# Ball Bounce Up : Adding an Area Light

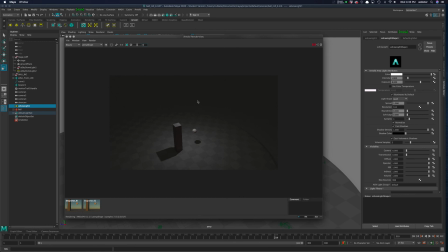580s
so you can see as it gets smaller just the way because the rays are coming from a small area as opposed to coming from all over the place it helps define a crisper shadow right it depends on whatever you want that there's no technically right way to do this there's lots of schools
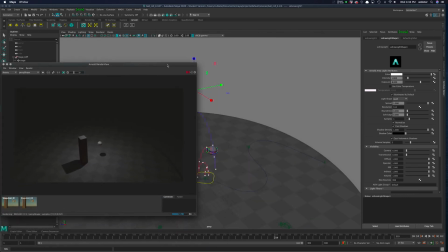597s
of thought about you know how to approach rendering dramatically and thematically whatever so i'm just gonna use something in the middle of the road and the other thing too is you can you can play with the color
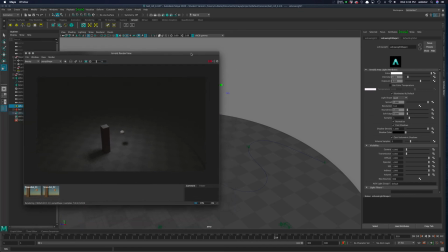610s
I stay away from this because then it ends up getting kind of disco neon kind of feel to it I would end up using a temperature right so basically this is the real the temperature 6500 you might be
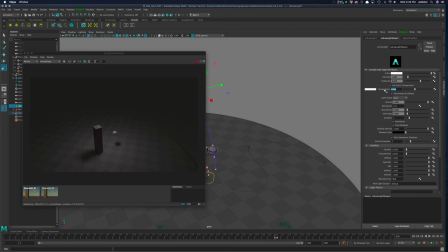625s
like well what's that this is the Kelvin scale it's an absolute temperature you can look it up if you want basically it's gonna range from like 4,000 it's gonna be kind of a warm like tungsten light maybe even a little lower would be 2,500 more like a fire right 6,500 pretty close to white
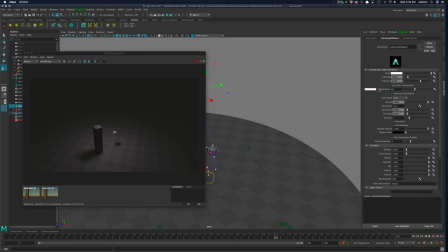645s
skylight I think 8,200 right so you get a little bit of blue in there so don't think of light as color think of it as temperature right do you want a little warm do you want a little bit cool that's how I would play with that so for now I'm just gonna use 4200
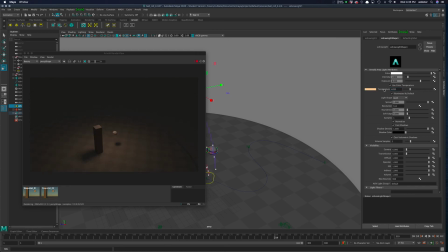663s
right you don't have to use any you just move the dial till you get a color a temperature in there that you really like right I'll just soften that a little bit just a little bit of a warm light it's kind of
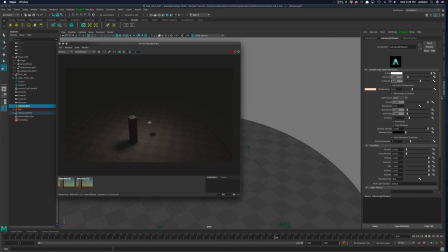676s
nice all right the other thing is we should talk about the spread right so the spread basically is how spotlight do you want this to be I actually do something it's a little spotlight because
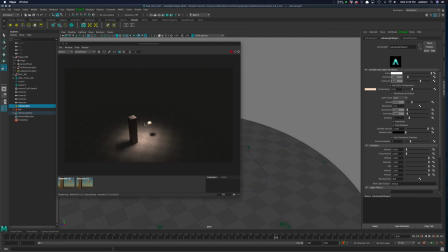692s
what when my ball rolls in I want it to be kind of from the darkness and kind of make its way into like this stage and you can play with the roundness of that in essence you can make it a square if you want and how much of a soft edge there is
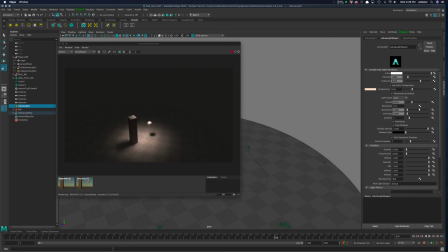710s
around the spotlight you can mess with those if you want. I'm going to leave that as two. All right, so I have a light in there. It's like a little stage light, and if I go to the Uber camera,
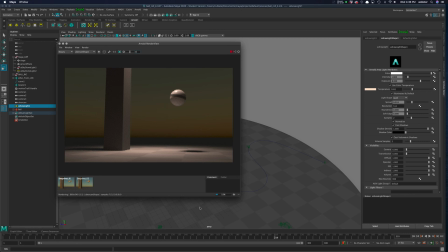725s
right, so I still get this nice little color like the sunset, but now I'm on a stage, right? I've got this dramatic little light that's in there, and we can add multiple lights as we go on to dress up the scene, right, if we want to make something that's a little more dramatic one way or the other. So I might do that in the second tutorial.
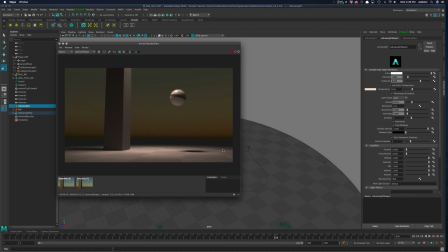745s
The first, and you can add as many lights as you want. Don't add, and don't add like 25, but two, three, five, you know, lights in here in a little scene if you want to. That's fine. You know, and you can play with color and any of that stuff. So, all right, so that's almost 13 minutes.
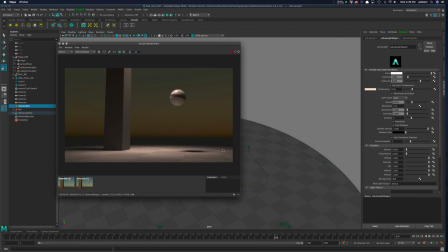763s
I'm remember using the skylight for sure turn the samples to two
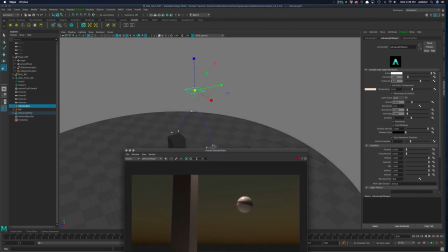768s
and the samples on your area lights this is gonna depend
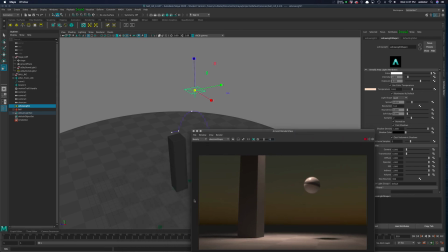773s
on the samples are gonna be related to the shadows so if you make this really big and you want really soft shadows then you'll probably have to turn your samples up
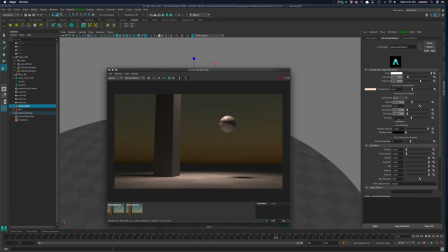784s
to maybe three four at the absolute most all right we'll call that good